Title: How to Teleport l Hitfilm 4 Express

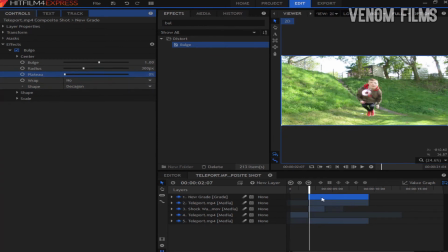But what we're going to be doing is probably just like the frame or two before, I'm just going to drag that on, and we're going to keyframe the bulge.
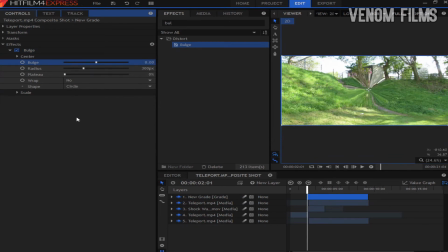So at the start, we just want it to be zero, which is going to be normal, so we're going to press the keyframe. By the time we've got a few frames on, we want the bulge to have increased. And then,
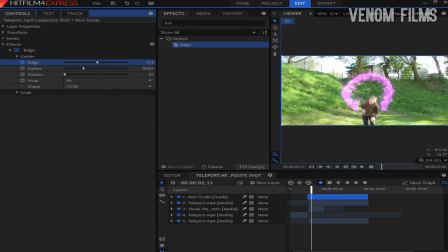a few frames later, we'll have wanted to have gone back to zero. Now the bulge definitely helps sell the effect, as it kind of creates the feeling of you coming through into the scene. Like that. And this also takes quite a while to render, as you've got quite a lot of layers now.
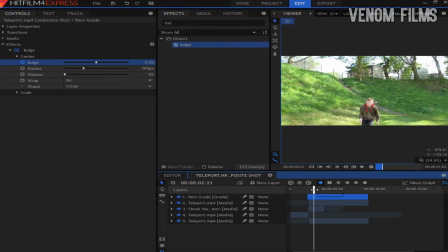Another thing I've also noticed is the shockwave kind of comes out, goes out quite dramatically. So we're going to add a kind of opacity keyframe to the end to make it fade out quite more subtly. So we're going to go to the last frame
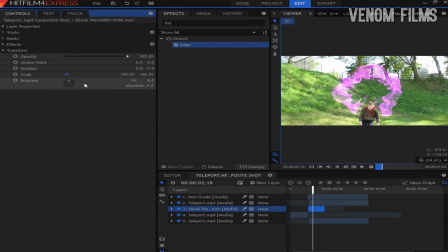and change the opacity on the transform to zero. I'm going to go back a few frames to about, let's say, there.
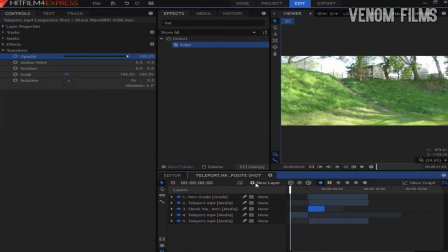I'm going to have it on 800. And the next thing we're going to do is, we're nearly finished, is add another grade. And on top of this grade, we're going to add a colour grade, and that's going to be the colour grade I did in a tutorial a while back, so I'll leave a link to that so you can go and see that.
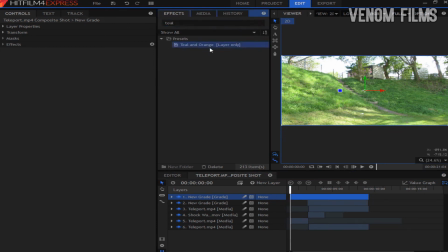It's kind of like a teal and orange kind of dramatic colour grade like this.
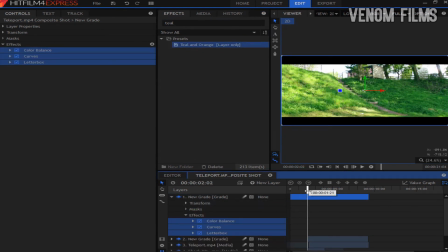So there we have this. So once we've done that, all that's left to do is add a swoosh kind of sound effect and then render it out. So I hope you enjoyed this video, and until next time, bye.
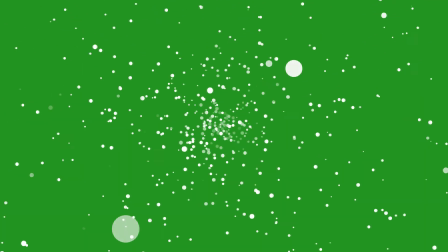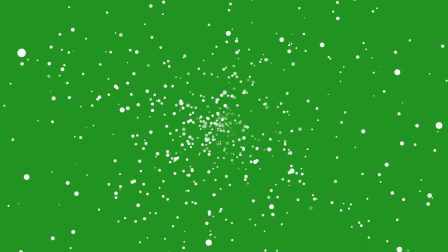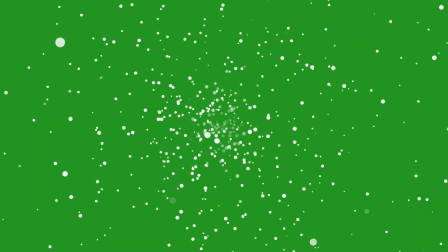Oh my.